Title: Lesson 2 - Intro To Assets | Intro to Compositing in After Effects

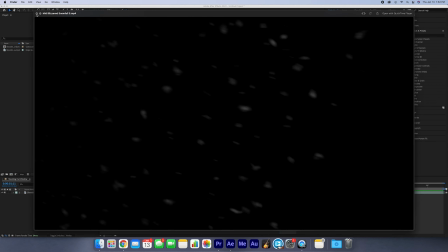We open that we have a bunch of blizzard stuff right we have snow assets which will work perfectly and we have muzzle flashes which
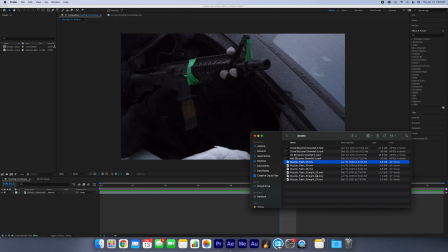we can't really open because dot MOV files have some sort of weird thing with Apple but we're gonna take all of our assets we're gonna bring it into After Effects and import it cool now from here I always like to add all my assets into a bin so I click it them all I drag and drop
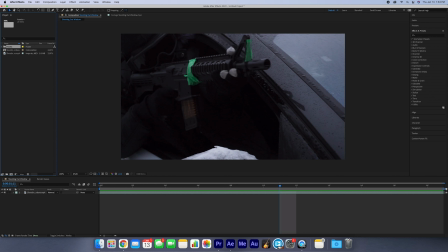with them all selected and boom title this folder assets so every single asset that I'm doing will be brought in all right let's focus on the muzzle flashes first now that we have our assets imported if we click on an asset right we double click it we can view it right in the footage
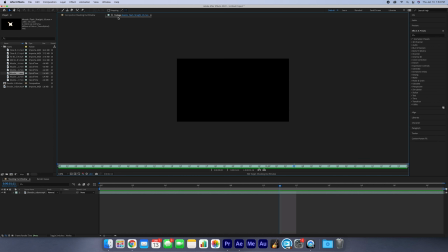monitor that's what it's called footage monitor sorry now from here this one's pretty cool I like this one right we get the flash we
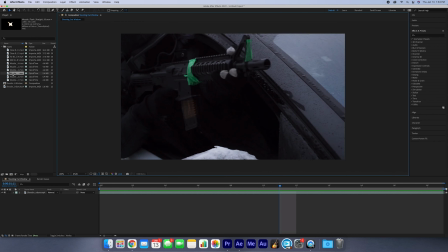get the smoke and that should be pretty cool let's drag it into our composition we can drag it to the timeline or we can drag it right onto the clip and let's find the moment where he shoots and that seems about right boom here before he starts lifting another important thing that will
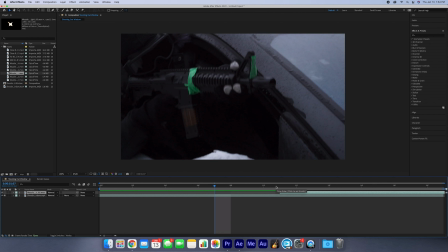probably help is to use the keyboard the keyboard shortcut to go frame by frame you hold command and you click the arrow keys to go frame by frame so if we're going frame by frame we're going through this one's the shot the frame before he starts lifting the gun let's pull this back
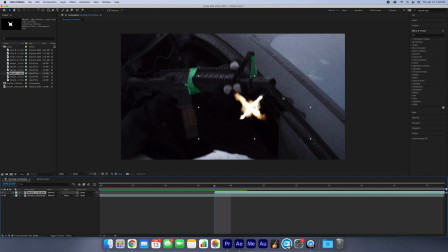so it starts then okay now from here the way we can move stuff right because we need to be able to move it we We can click right on the file and move it like this, right? Right in the composition. If we take a look at this, this is how we can transform it manually, which can be very helpful.
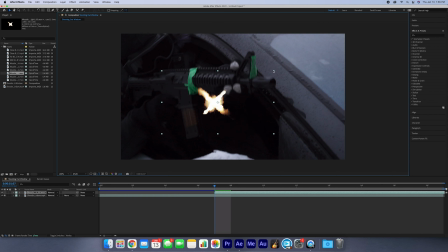If we see, we've got these little squares here. This shows us the dimensions of the file.
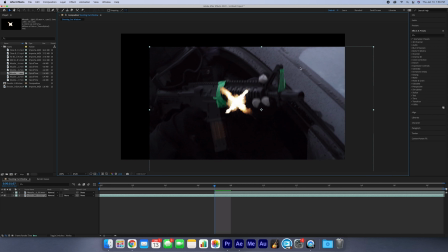We select this clip as well, we can move it too. You can see the box shows us the dimensions of this video clip.
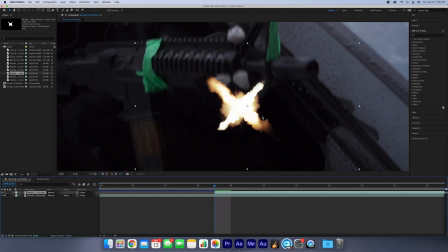Should be pretty simple. Now this little thing in the middle here is the anchor point. And basically, any transformation that we do will happen around this center point.
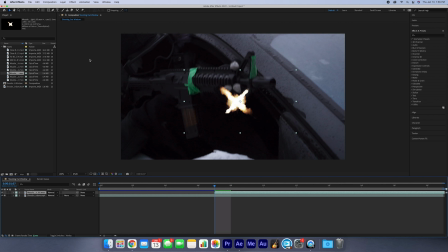Sometimes if you need to, it's important to move that anchor point, right? And we can do that by grabbing the pan behind tool or the anchor point tool, either clicking up here or we click the Y key. And this allows us to move this anchor point, and we can shift it right into the middle of the effect.
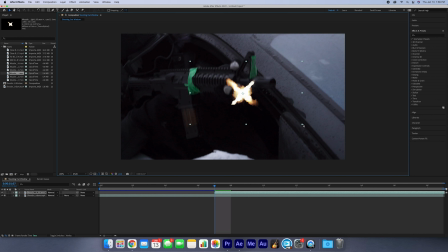And now when we move it, it moves around there. We can do three types of transformations. We can translate its position, we can rotate it, or we can scale it. we're translating it by moving it or we can use the rotate tool which is clicking up here by clicking W see we select and we can rotate it however we want cool we're gonna scale it we can scale it
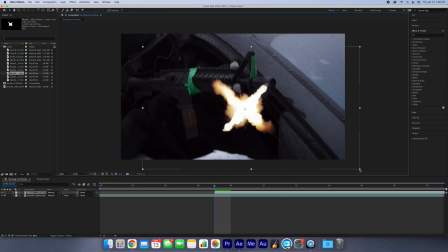by clicking one of these corners and see it changes down the dimensions in the size we hold shift that makes it hold and like as you can see as we said before everything what everything happens around up select both sorry everything happens around the anchor point now Now we're going to scale it
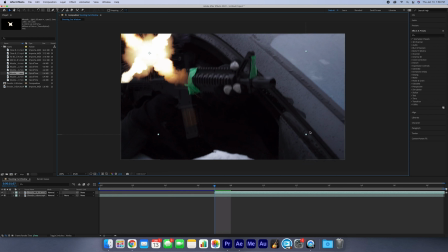up, the muzzle flashes should be about the size of the person's head.
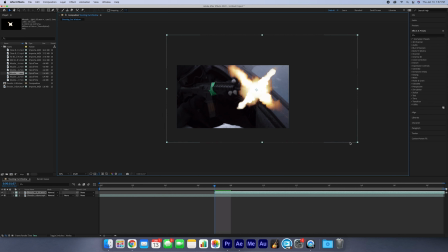So we're going to put it like that, put it there, scale it up to there, holding the shift key, maybe we'll squeeze it a little bit so it looks a little bit more three dimensional.
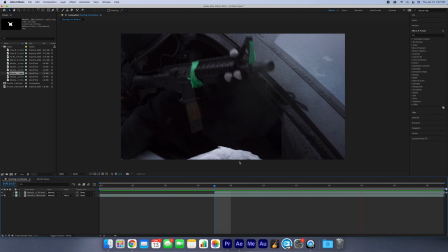Place it right on the barrel and boom, play it. Looks okay, doesn't look as good as we can get it, so let's try to blend it a little bit better.
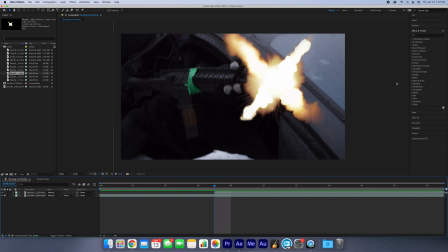Now, the dimensions are a little off, right, because he's holding the gun sideways, so maybe we should be seeing some more of the flashlight this way.
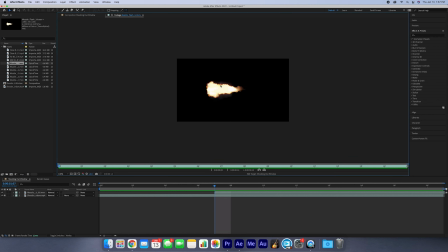So I included some more assets. let's double click this one looks pretty good we're gonna bring in this one drag it onto the composition we'll drag it so it starts at the same time we'll scale it and position it maybe a little bit smaller we'll rotate it so it looks like it's coming
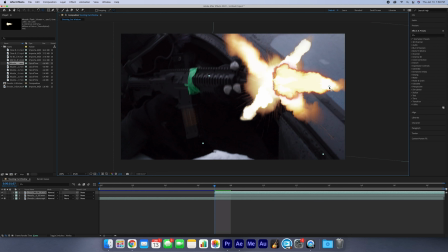in the right direction sorry let's just move the anchor point remember we click Y move the anchor point here so we're rotating around this point but now as you can see what problem are you facing looks a little funky colors aren't the same it's not really blending so we're gonna go to something
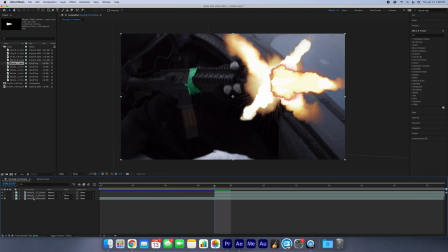that's really helpful over here in the timeline and on our source files and our layer files called blend modes we go this we can click that we got this drop down of all different sort of ways that we can blend these different layers together we try different ones dissolve looks a little weird
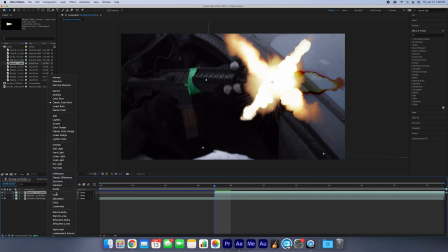right does some interesting love classic color burn oh does something like that now the ones that we're going to use are add and screen but we want add add gives it the best sort of glow look and it blends it you can see that difference now all the white all the highlights have
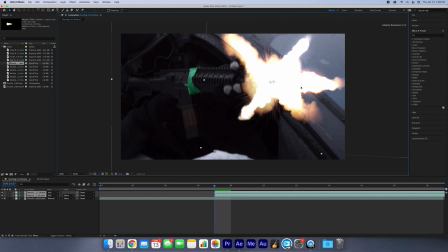been blended and everything that's dark it's not visible anymore now that now that we can see it this way we can reposition it a little bit we're gonna scale this in a tad and i want to grab select the first one make sure it's important you know what you're selecting because if i
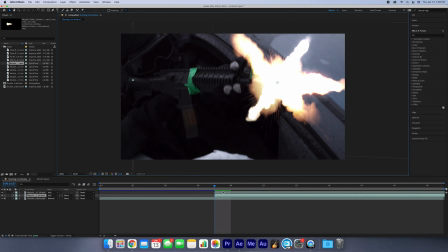don't deselect i'll just keep moving the same one if i want to move the other one and we can place it yeah i think that looks pretty good like that now sorry if you can see sometimes i move something and then it like jumps back that's because i'm clicking the undo button now
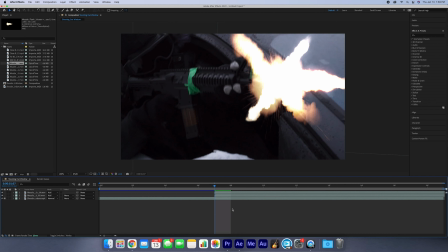the undo should be the same for everyone and i think it should be self-explanatory it's always command z cool cool cool from here we take a look
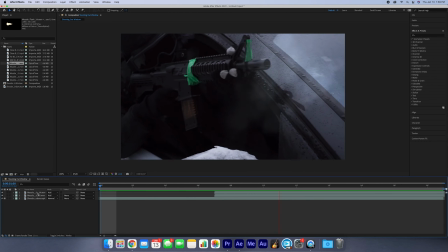that already looks a lot better now that it's blended better into the scene using the blend modes only problem is it kind of floats there now if the card's driving it should be going crazy fast so what we're going to do is we can select both of them which is
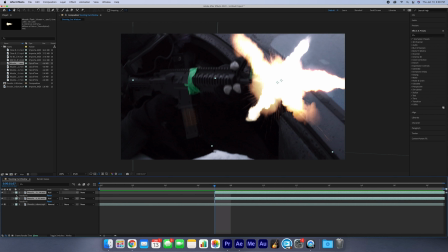very helpful we can either click this drop the menu and we're going to go to transform or we can just Let's click P because we want to worry about the positioning. We can also use these sliders to move where our element is in the composition, but we're going to use keyframes. I think we all should remember what keyframes are. Should be pretty simple.
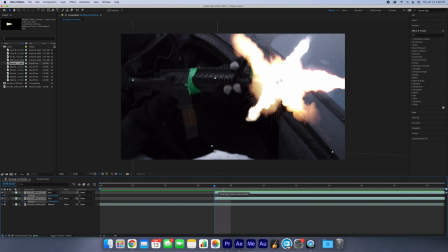Keyframes will help us animate the positioning, rotation scale, or whatever parameter we want to change over time. We added a first keyframe at the beginning. We want to go forward a frame. The smoke, if we're driving, should trail off this way. What we're going to do is with this keyframe here, let's go eight frames. I think 8 frames look good.
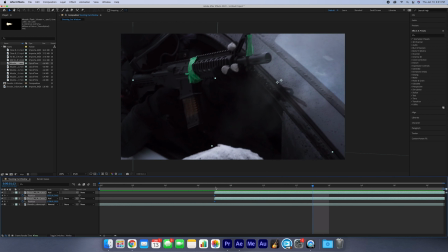1, 2, oh, auto save there. 1, 2, 3, 4, 5, 6, 7, 8. Add a second keyframe by just dragging. And as you can see, you can see these are the frames here that After Effects has created to move this element over the course of these 8 frames from here all the way.
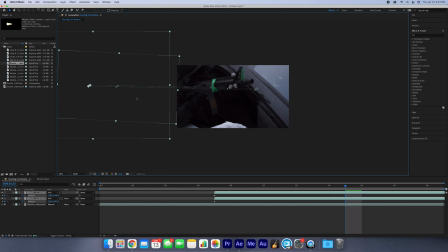Now we'll go all the way off screen. Okay. And I think that should look pretty good. We take a look. Bang. Bang. Looks good. But I think it moves a little fast.